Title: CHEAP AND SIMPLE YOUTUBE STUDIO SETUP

It occurred to me that there's something in the YouTube filmmaking community that nobody really seems to talk about. And I don't think it's any big secret, but I think a lot of us would like to know how we establish this.
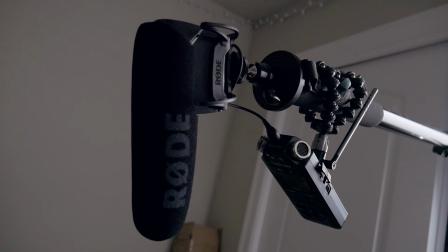Now, in the past, we've talked a lot about the steps to go about building and growing your YouTube channel. We've talked about consistency, we've talked about finding your niche, finding your style, but something that's kind of overlooked is getting an establishing sort of like home base. So for example, mine is this office. You guys see time and time again in my videos, this is like my main A-roll shot. I think this is something really relevant to talk about to you guys because not a lot of people share the reasons why and how they've like set up their main A-roll studio shot. You'll see a lot of YouTubers and content creators, you know, have this great looking set that they kind of change and manipulate over time. And maybe they'll do like a tour, but they'll never really explain why it's set up the way it is, you know, why they have the lighting set up this way, why they have the background set up this way, lights in the background. It's these fundamentals of cinematography that I think a lot of people just kind of don't even think to explain, just because over time of learning lighting setups and learning, you know, how to create an interesting looking set and a scene, you'll just implement into your own work. But nobody's ever really directly tackled how to set up a YouTube studio. So that's what I plan to do here today. Basically, I'm gonna take you through how I have things set up, how I'm lighting, how I'm getting the audio, everything from, you know, why I have the lights on the desk, why I have the little hanging bulb, wrong side, hanging bulbs up there, all these practical lights. I'm gonna take you through step by step. All right, so real quick, before we get into the video, I wanna thank the people over at Squarespace for sponsoring and supporting my content. Be sure to check the link down in the description. Start your 30-day free trial if you wanna build a website, a portfolio.
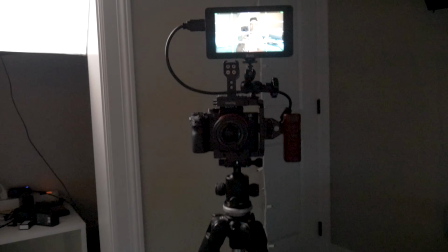I'll talk about it more later in the video. So now you guys are seeing things from my perspective.
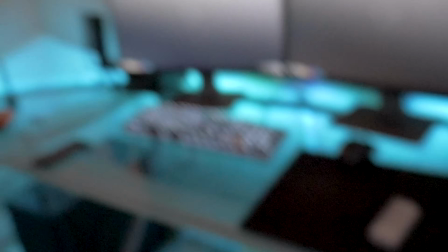This is right where I sit, right here in my little office chair. Then we got the camera setup.
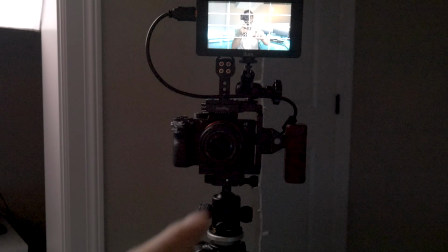You guys should all know the camera setup by now.
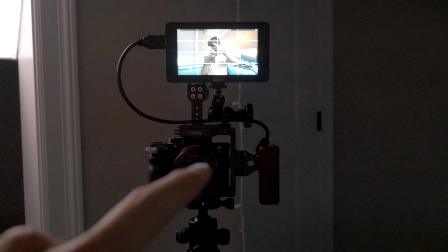This is the Sony a7R II, which is just sitting inside of a basic little cage from a small rig and then connected up to a monitor there,
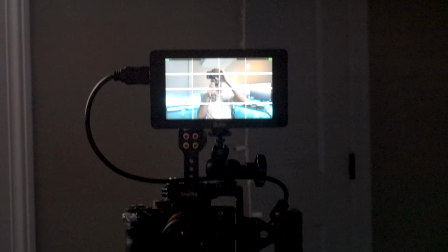just so I can see myself, make sure I'm in focus. Absolutely not necessary though.
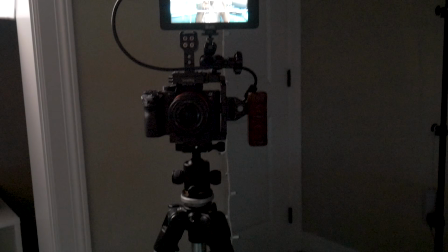For a long time, I shot with just the camera. I would frame things up, run back and forth until I made sure I got the shot right.
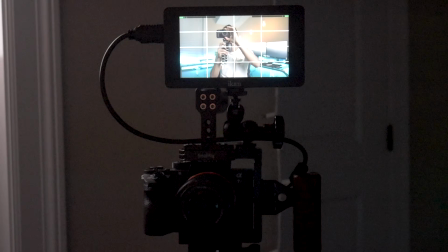But I decided to pick up a monitor, make things a little bit easier. Above me here is the audio setup.
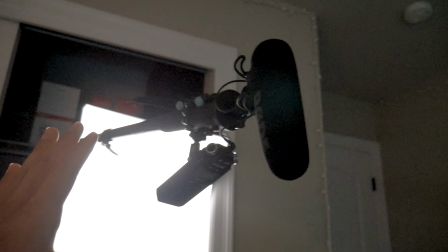This is kind of a pretty ghetto way to do an overhead boom, but essentially we have the Rode VideoMic Pro,
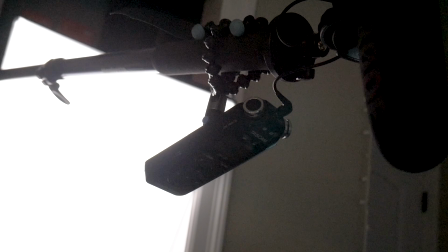which is connected to the Tascam DR05, I believe it is, audio recorder, which is on a monopod,
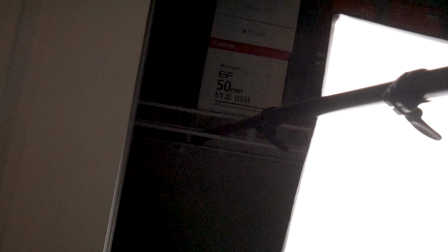and it's just kind of stuck between the railing in my closet there. Now I very well could just have the Rode VideoMic Pro sitting on top of the Sony setup and just capturing audio directly into the camera, but having it closer like this, an overhead, and then especially into an external audio recorder is gonna give us significantly better sound quality,
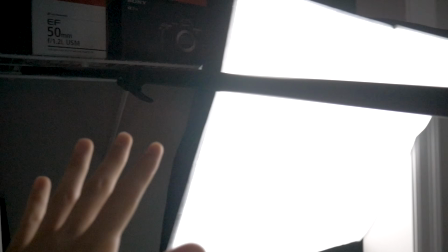which is all a part of creating this main studio shot. Now getting into the lighting setup, this is a pretty ghetto way to do this, but basically I have the light,
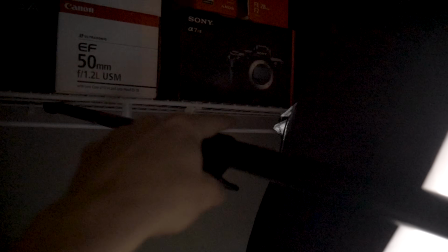which is kind of just, again, wedged between this little metal piece, so I don't have to have a light stand.
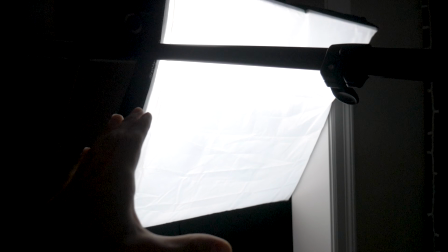Pretty convenient, and I can leave it set up. But what this light is basically an old softbox.
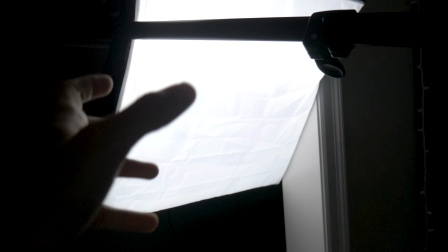You guys know the ones that have the fluorescent like house bulbs inside of them. You can get them off Amazon extremely cheap.
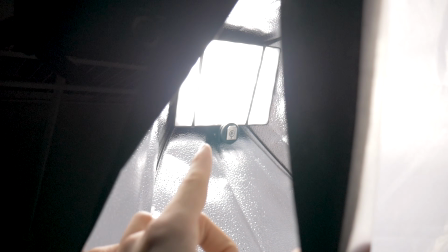I rigged in my LED panel in there. You guys have seen these in one of my previous videos where I talked about good budget lighting setups.
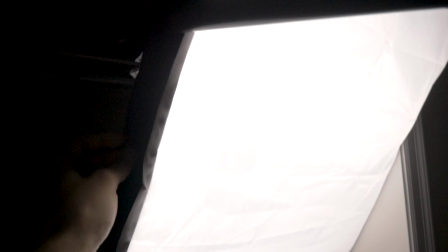I stuck it inside of this softbox to create nice soft light.
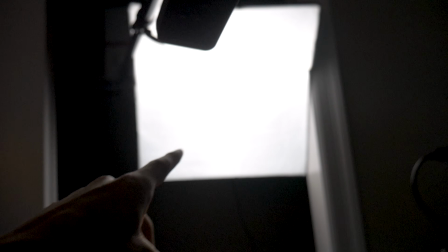And the convenient thing is that because it's sort of wedged into that closet area, it can pretty much just stay there.
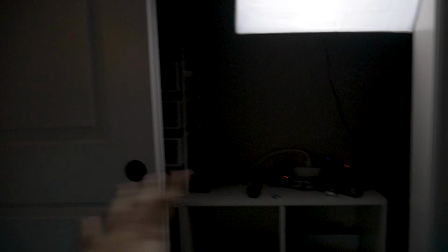It's out of the way for the most part. Granted, I can't shut my closet door, but no big deal.
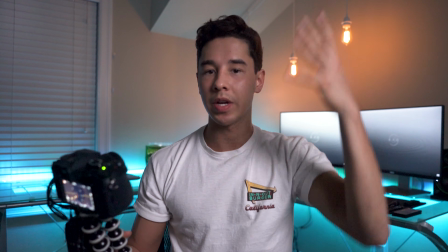But as you guys can see, what this does is it creates a very nice, soft, even key light here on me.
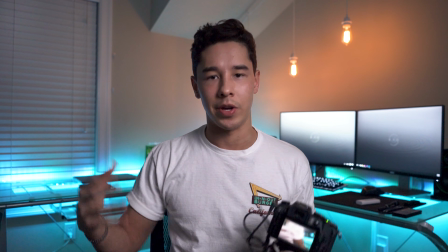And I kind of intentionally don't fill in much of this area to kind of give the scene a little bit of that dramatic feel.
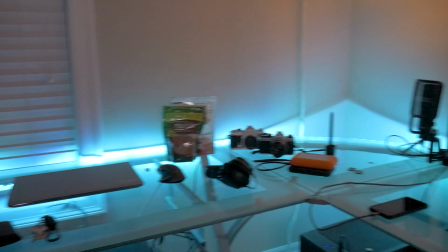Now behind me, illuminating my desk, is a very,
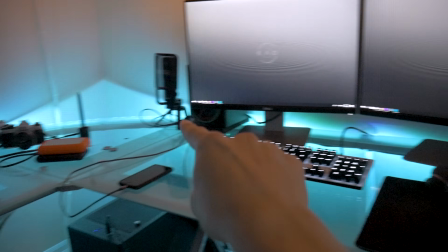very simple LED strip that's on the back side of that metal tubing that goes all the way around the edge of my desk, and that's shining against the wall.